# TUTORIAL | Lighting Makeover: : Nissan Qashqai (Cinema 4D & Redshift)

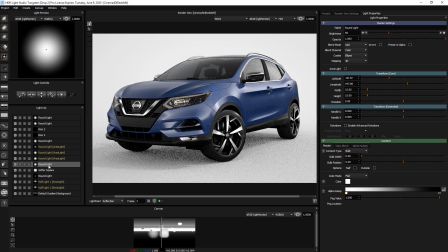2723s
turn that off, turn that on. Still needs a boost. To my eye, it still needs more interest. It needs more light in that area. Maybe I'll make it smaller to do that.
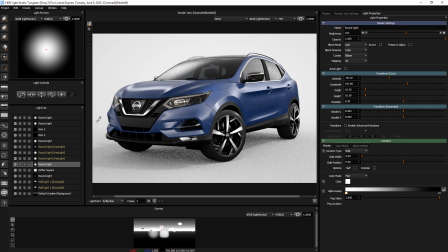2745s
I mean, to be honest as well, you know, I'm trying to do everything in one pass. And it might just be that for a light on that windscreen, we actually need to do two separate renders.
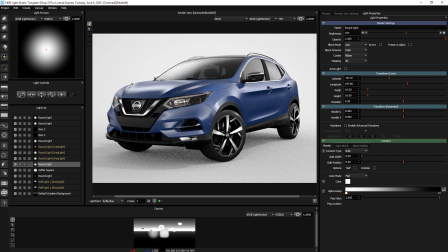2760s
One just for that windscreen, and then one where we don't have that affecting the bonnet. But I think it being brighter does help a lot.
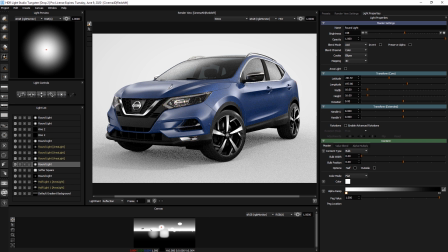2772s
So I'm going to leave that. I'm going to leave that a bit brighter, and I'm going to have to take the hit of this on the bonnet here. I think the only thing I really want to do is do something to bring this bit alive here, because it looks flat to me.
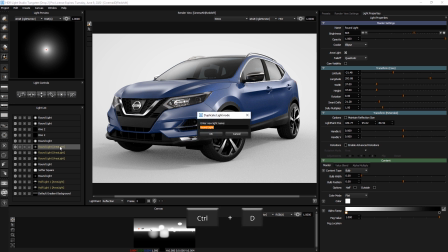2792s
I'll get this light, Control D, duplicate it, click on here,
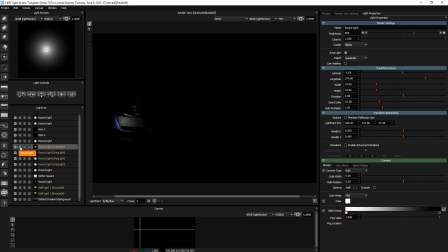2798s
and if I solo that, yeah, I mean that's doing exactly what I want actually.
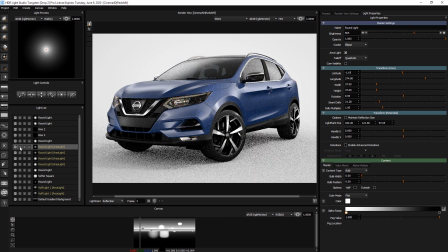2806s
Turn everything back on.
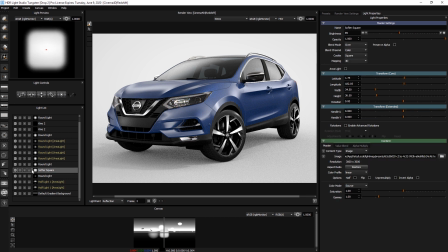2813s
Just as a final touch, I'm going to make the background a little bit darker,
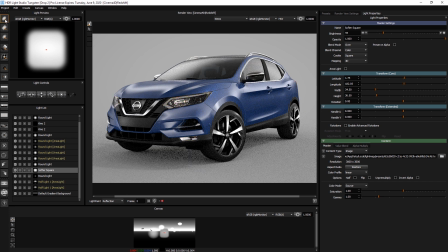2822s
and then create a soft light
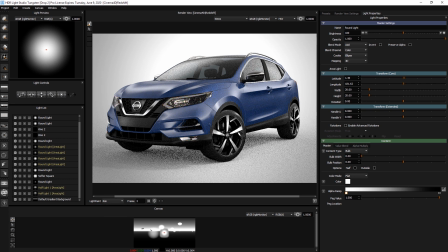2827s
behind it, behind the car. Scale that down a bit.
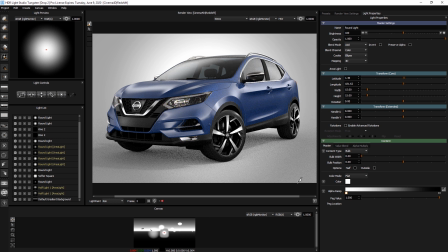2838s
And that just gives you that kind of more natural, not consistent brightness behind the back of it. So it's I like that kind of hot spot behind the car kind of look.
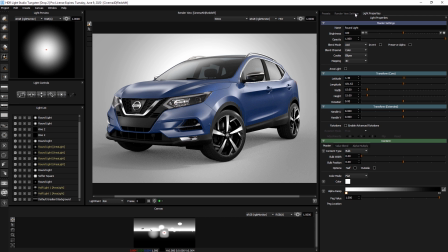2852s
I'm going to try a total wild card thing, and then I'll try and leave it alone.
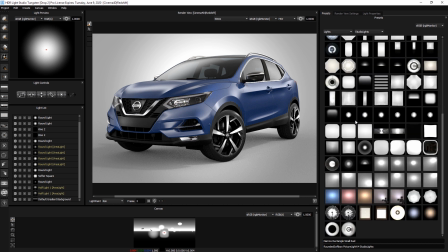2860s
I'm going to get around like a ring light,
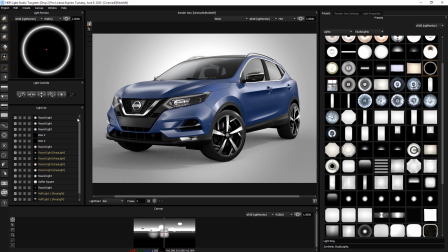2867s
drop that on, solo that.
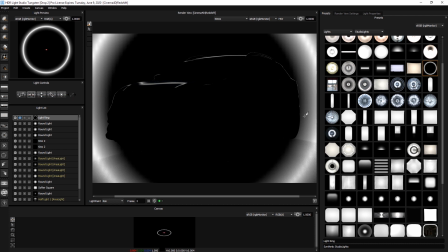2875s
And this, you know, it's a technique. It can be a great way to kind of get the edges of the car lit.
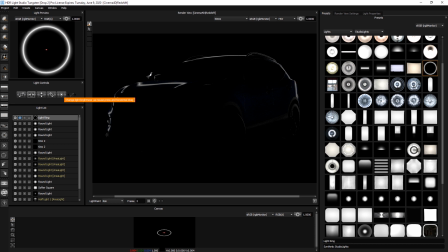2885s
Now I like it all apart from what it's doing on here. So if I scale it up a bit more.
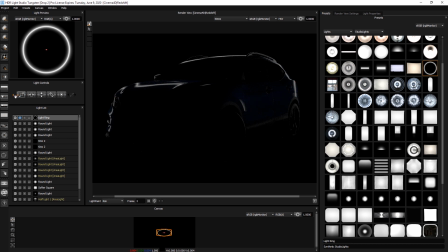2898s
So if you go too big, you want it so it just is coming out of the view basically,
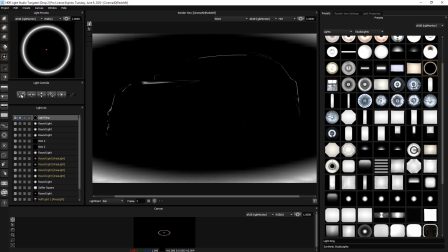2906s
and that will almost silhouette your car or your object with light.
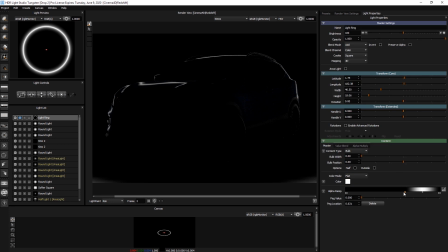2913s
And then go back to the light properties for that. So that's good. And then I'm going to get rid of this bit of it. So I'll create a light, solo it as well so I can see it. Click on there.
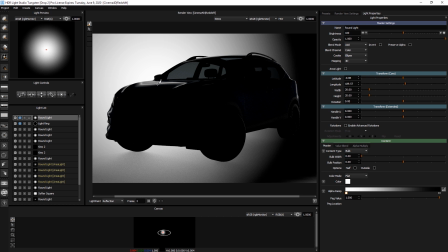2935s
Reflection mode, click on there, reflection mode,
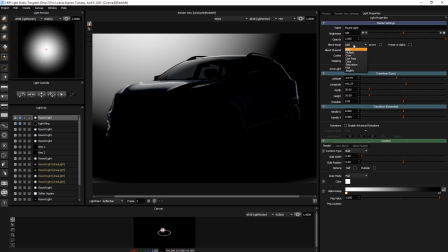2939s
and then make that over and dark,
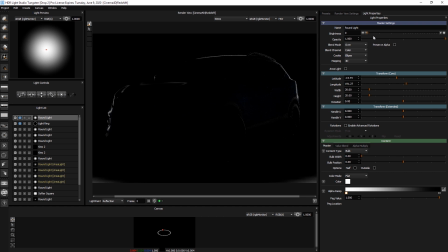and then we scale this down.